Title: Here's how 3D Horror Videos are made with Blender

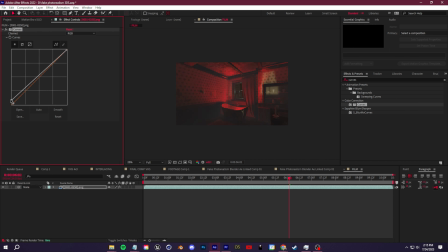We're gonna apply this here. What I'm gonna do is grab this bottom part and just wash out the darks. Then I'm going to lower the highlights, and to make sure that we don't dip this too much, we can just create a little point here and then create this sort of S curve like this.
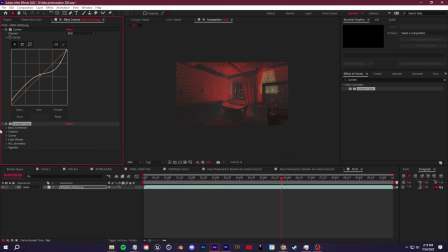You can also add in Lumetri color, do the same thing we did before. You can either go to creative and reduce the saturation, or you can reduce the vibrance. So I'm going to reduce the vibrance. And again, like the VHS, we don't want everything to be so sharp and modern looking.
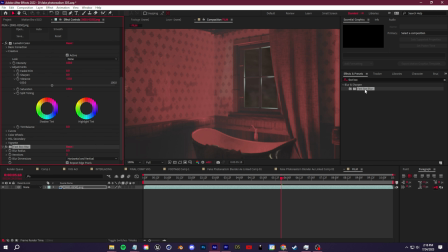So we can add in our fast box blur. And again, for blur radius, I like putting that at 1. Iterations, we can go 8. Then we put in our unsharpened mask. Put this at 100.
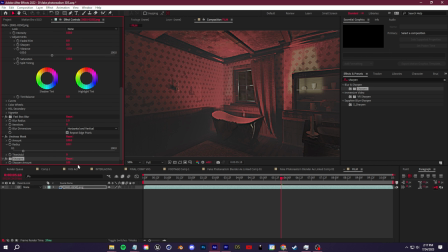Put this at 8. And then I'm going to put the sharpen amount up to 100. Just to add a bit more details than our VHS.
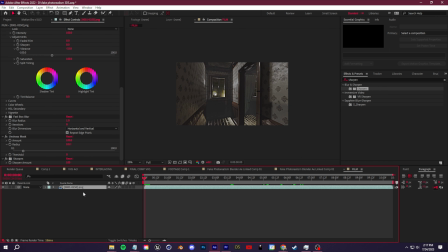So now we're going to add the jitter of the film. And we can do that by clicking P on our keyboard to show position. We're going to right click on position, and we're going to separate the dimensions. And then we're going to hold down Alt on our keyboard, and we're going to click the stopwatch next to Y position. And that'll add an expression here. And for that expression, we're going to create a wiggle.
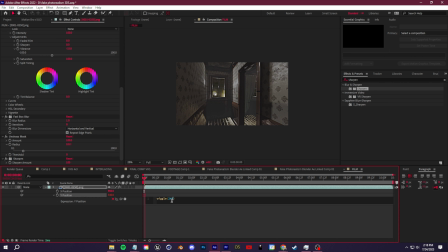So we'll go wiggle, parentheses, 24, 6.
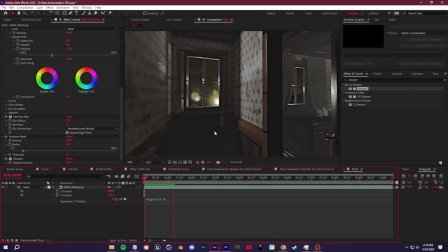You guys will notice that we're doing this with a lot of different values just to add jittering and things like that, or to add a lot of the distortion that you see in VHS or film.
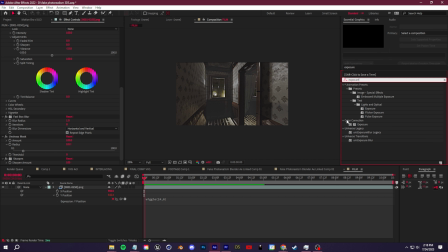We're going to do the same with exposure. So search for exposure, drop that on here. We're going to alt-click exposure, and then we're going to do another wiggle. 24, 5.
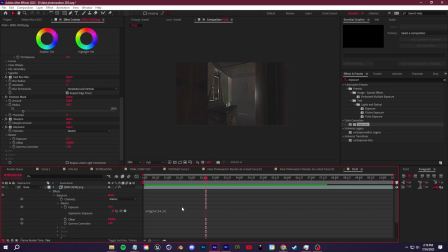And if you guys want, you can reduce the flicker if this is a bit too intense for you. Let's change this to black and white so we can add in the tint effect.
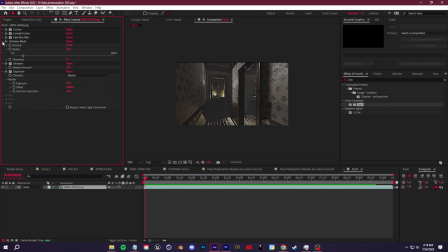And I'm just stacking these all on the layer. It's really up to you guys if you want to organize them or apply these to all different layers in the composition.
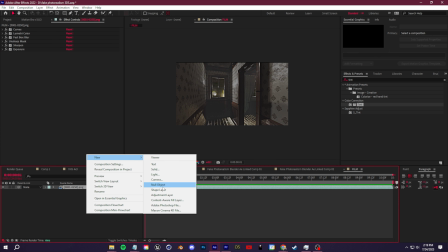You guys can use adjustment layers. It's all personal preference in my opinion. But either way, let's add tint.
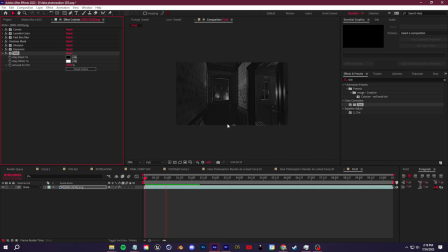And that'll give us the black and white by default. Can also add in some grain.
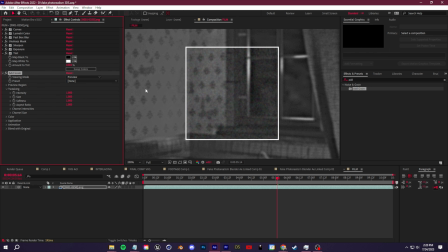We want to make sure that there's no color in the grain here because we're not going VHS, we're going just film stock. So let's go to color and check on monochromatic. And then you guys can play around with the size and the intensity, of course. And then I'll drop down the intensity, and then we'll put that from preview to final output.
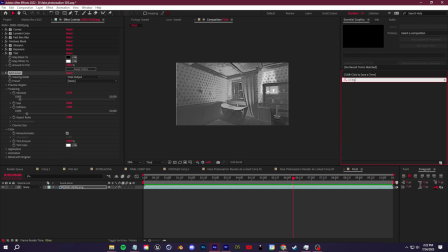And then we can add a vignette. I'm going to use CC vignette. Let's take the amount, just crank that up.
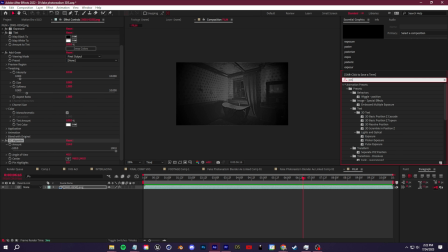Then you can play with the frame rate as well using posterize time. Drag that on there. You can crank this down. Something like 18. And then to finish this off, we can add in some overlays.
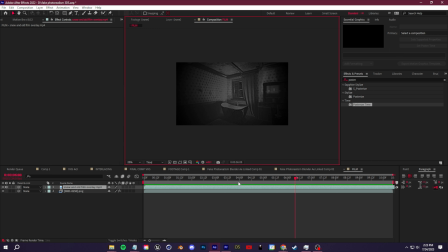And again, I mentioned these will be on my website, your snow and old film overlay, fit it to your comp, and then you can change the blending mode to get rid of that black screen.
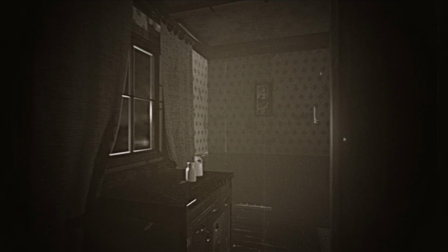And now you can see some of the snow, some of the dust. So I hope you guys did enjoy this video. One of my main missions on this channel has been to bridge the gap between the 3D world and the editing world. And I think that videos like this are a great example of what you can do as an editor or as a 3D artist by learning the other side, building your skill sets. 3D allows you to bring anything that's in your head to life. And then After Effects allows you to fully control that image and get all the details down. If you guys did enjoy, slap a like on the video. It helps with the YouTube algorithm. Subscribe for more videos like this and to stay up to date. And as always, guys, thank you so much for watching. Thank you so much for supporting. And I'll see you guys in the next one.